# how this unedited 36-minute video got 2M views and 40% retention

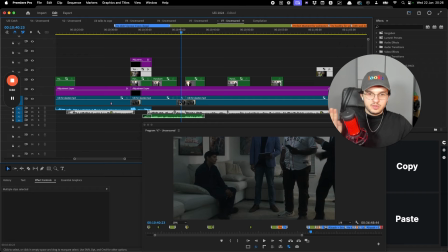2468s
Okay, this is the brilliant part, right? It's not the fact that I zoomed in, it was kind of funny, right? But the point is like, there's... If you don't just do shit to do shit, if you have purpose behind the reason you do shit. So for example, there's the absence of zooms, dynamic and still zooms.
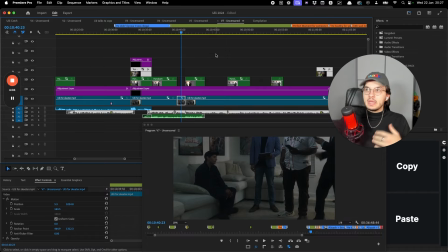2485s
The absence of zooms means that whenever I do add zooms, there's a meaning behind it. I don't add a lot of subtitles, but when I do, there's a meaning behind it. Imagine the most PG family, imagine Nick K30, right? Imagine the most PG family friendly guy you know crashes out and he just swears top of his lungs.
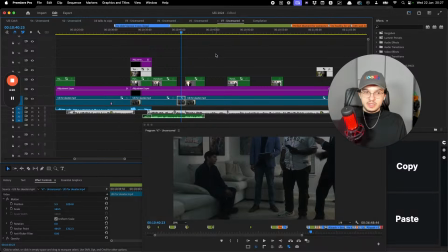2505s
Now, he doesn't swear. So if he does, you know it's something crazy that just happened. I don't add subtitles, but when I do, you know something crazy happened. Now, my cuts are pretty fast. So when my cut becomes slow and dead space from all of a sudden, you know that something crazy happened.
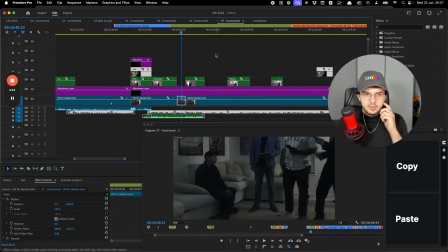2523s
That's called a deviated cut, by the way. But point is like, even the absence of things is so beautiful that having stuff means there's something, right? Like, obviously people are gonna know there's purpose when I do this, right? But if I had like a still zoom, this is my first still zoom, right? You can see the scales in 163.
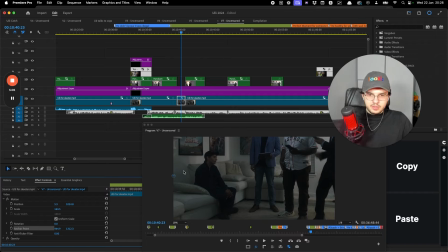2543s
Okay, now if people, and my anchor point is over here, right? But if people could see that I've done this before, people could see that I've used still zooms, they would be like, they probably wouldn't get it.
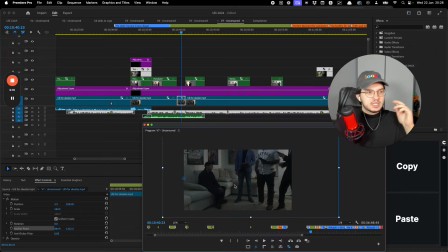2556s
Maybe like it's a rare few, but I guarantee you everyone's gonna get this, or at least most people are gonna get this when they see this, because because of the absence, right? So subtitles, zoom, literally fucking anything, right?
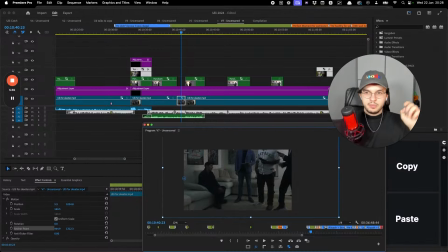2574s
Like even if like another example, if you go through my 4-hour guide, 0 motion graphics. The only time there's a chapter coming. So if you hear any sound effects, if you see like a little pink glow, you know there's a new chapter. Source. Okay, but yeah, bye-bye. If you enjoyed this video and if you learned a thing or two, all I want you to do is simply just tell me what you enjoyed. If you want to see more stuff like this, I've got more breakdowns. I can go into more of these principles of using less to get more, how to make better decisions, or if you just want to see more stuff related to like getting clients and whatnot. So please do. I'd love to hear your feedback, and I really plan to make 2026 a big one for content. And also, quick little side plug is that if you do want to learn more of this stuff in depth, and if you want to help me do it one-to-one so you can make better videos, then I also have a link in the description where you can book a call and talk to me for a bit, so then we can see if I can help you out with your editing to eventually, you know, get bigger and better clients to make better videos. But apart from that, have a good day.